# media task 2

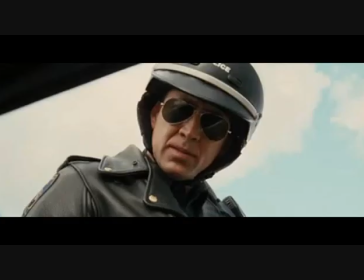The camera work used within the opening sequence of psychological horror films consists of close-up and medium shots.
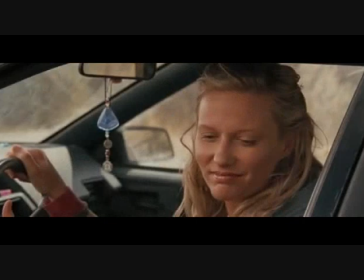The film Wicker Man uses close-up shots to emphasize the character's scared facial expression
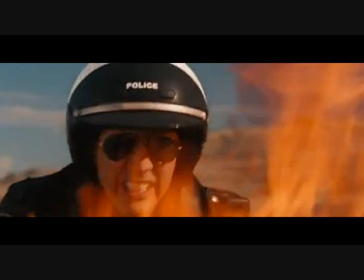during the fire and communicate the dangerous and life-threatening situation the characters are in, possibly foreshadowing the fast pace of the film. The Sixth Sense uses close-up shots to highlight any possible significant objects, such as the light bulb. Unlike the other two films, Insidious uses long shots and close-up shots to introduce the audience to the setting of the haunted house.
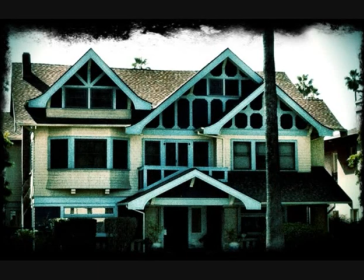The use of these shots prepare the audience for where the film will be based and where the most action will take place. Towards the end of the opening sequence of Insidious, the audience see a close-up shot of a woman's face in low-key lighting.
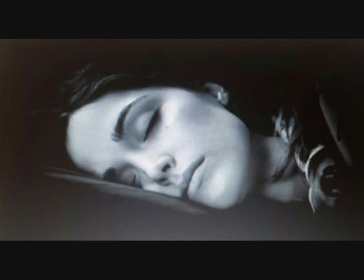The emphasis on this woman's face shows the audience has significance to the storyline and that she's possibly the antagonist's victim.
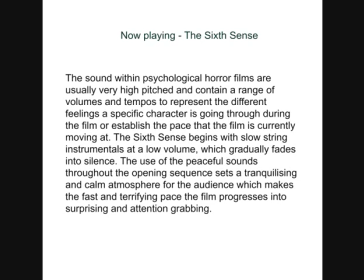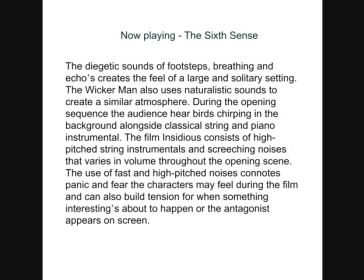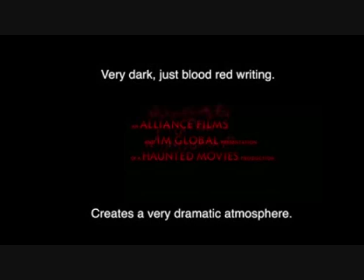The editing techniques used within horror films are slow and contain a lot of blackouts and fades. The film Insidious begins with a black background and uses red font to display the credits. The use of these colours creates an eerie and dangerous atmosphere for the audience, which effectively sets tension and grabs their attention.
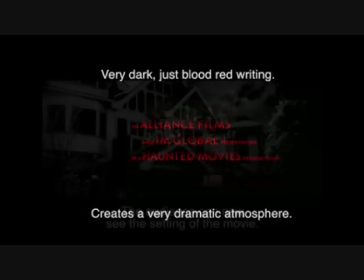The colour red connotes danger and anger, whereas the colour black represents death and grief, which foreshadows the themes within the film.
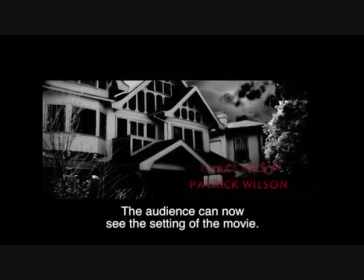The credits fade off the screen in the smoky grey font, which move in swirly motions representing fire and again emphasising the theme of danger and death. All the credits within the opening sequence have a screen time of 4 seconds except the name of the film.
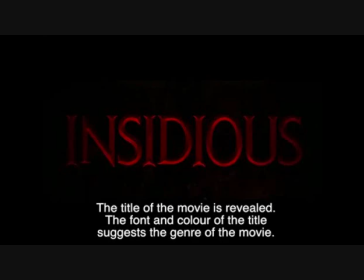When the name of the film appears on the screen, the background music becomes louder as well as faster and stops as soon as the name fades out. The name of the film is also bigger and brighter than the other text within the opening sequence. This technique is effective because the name is more likely to stick in the audience's mind. It also creates curiosity within the audience's mind.
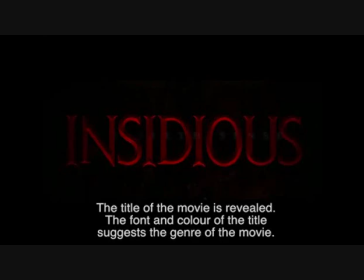They're left to wonder what exactly is Insidious, which encourages them to continue watching in order to find out. The Sixth Sense uses a similar technique as Insidious with the text within the title sequence.
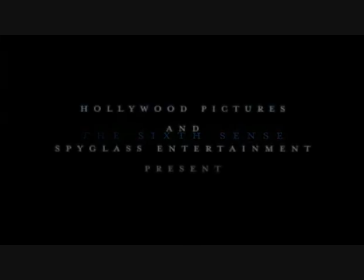The film title has the longest screen time and the music begins to play once the text appears on screen. Again, The Sixth Sense uses a black background for the credits, but instead uses a white font. This technique is successful at getting the audience's attention as it makes the text stand out and focuses the audience's attention on the text.
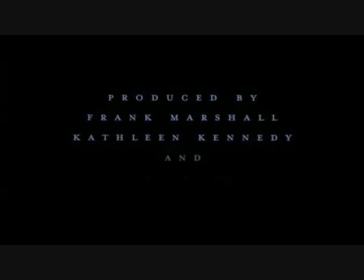The use of a black background and white handwriting also establishes the good versus bad theme within the film, as the colour black connotes evilness and the colour white connotes innocence and purity.
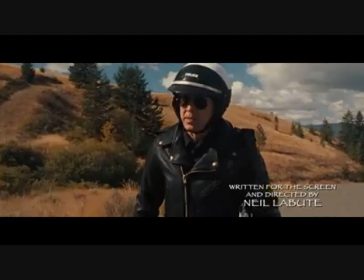However, the opening sequence of The Wicker Man has a different approach with their editing technique. The opening scene contains rapid shot transitions and displays their credit on the bottom right-hand side of the screen. The shot transitions are used to show the fast pace of the film and the frantic panic the characters are feeling during the fire scene.
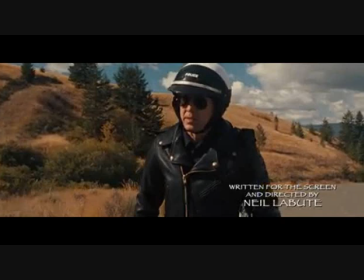The placement of the text is used to focus the audience's attention on the scene rather than the credit.
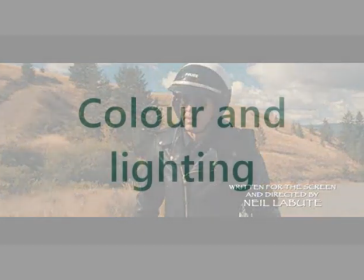The text stays on the screen for a maximum of 4 seconds.
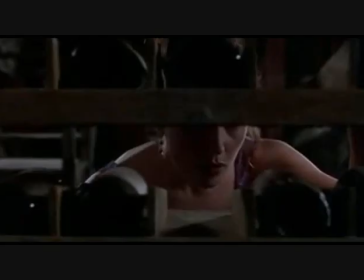The colours and lighting used in psychological horror films tend to be very dark and low-key to set a mysterious and scary atmosphere for the audience. The Sixth Sense uses low-key lighting throughout the title sequence and uses the lighting to emphasise specific objects such as the light bulb.
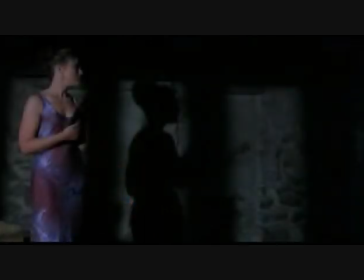The lighting used towards the end highlights the main character's shadow, making her appear more vulnerable and the setting more intimidating.
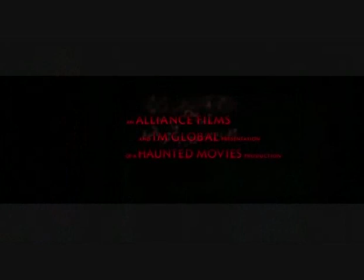Insidious uses colours such as black, grey and red, representing darkness and fire and foreshadowing the ending of the film.
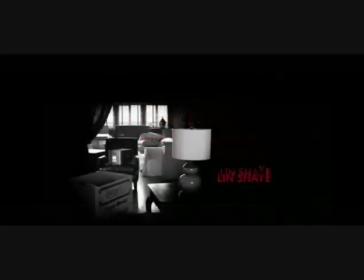It shows black and white shots of the haunted house, and the main source of lighting on the screen is from objects such as candles and lamps.
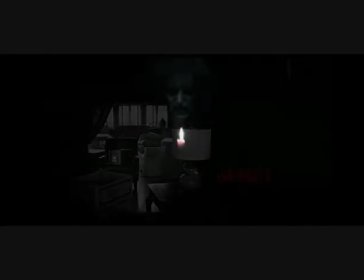The use of the colours black and white throughout the opening sequence foreshadows the good versus bad themes throughout the film. Black representing the evil, powerful and mysterious antagonist, whereas white represents the innocence and purity of the protagonist.
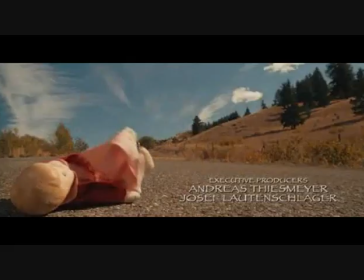The opening sequence to The Wicker Man uses bright and naturalistic lighting during the title sequence to set a normal and soothing setting for the audience before the fire happens. This technique surprises the audience because it goes against the usual horror film lighting and makes the crash and fire unexpected. The
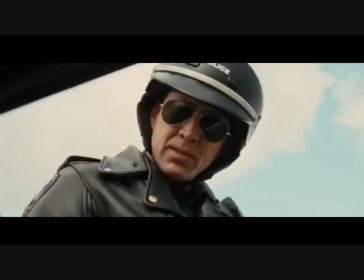police officer in the opening sequence wears all black to show the audience his authority and seriousness throughout the film,
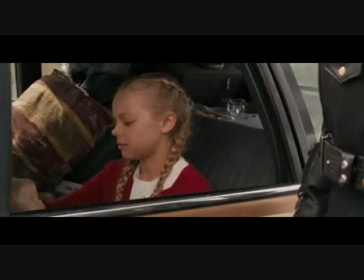whereas the little girl wears red and white to show that although children are usually portrayed as cute and innocent, she's in fact the most dangerous character within the film.
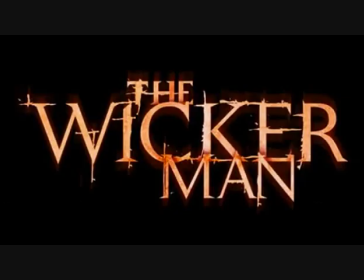Similar to the film Insidious, the name of the film is in orange and red font to foreshadow the fire and danger within the film.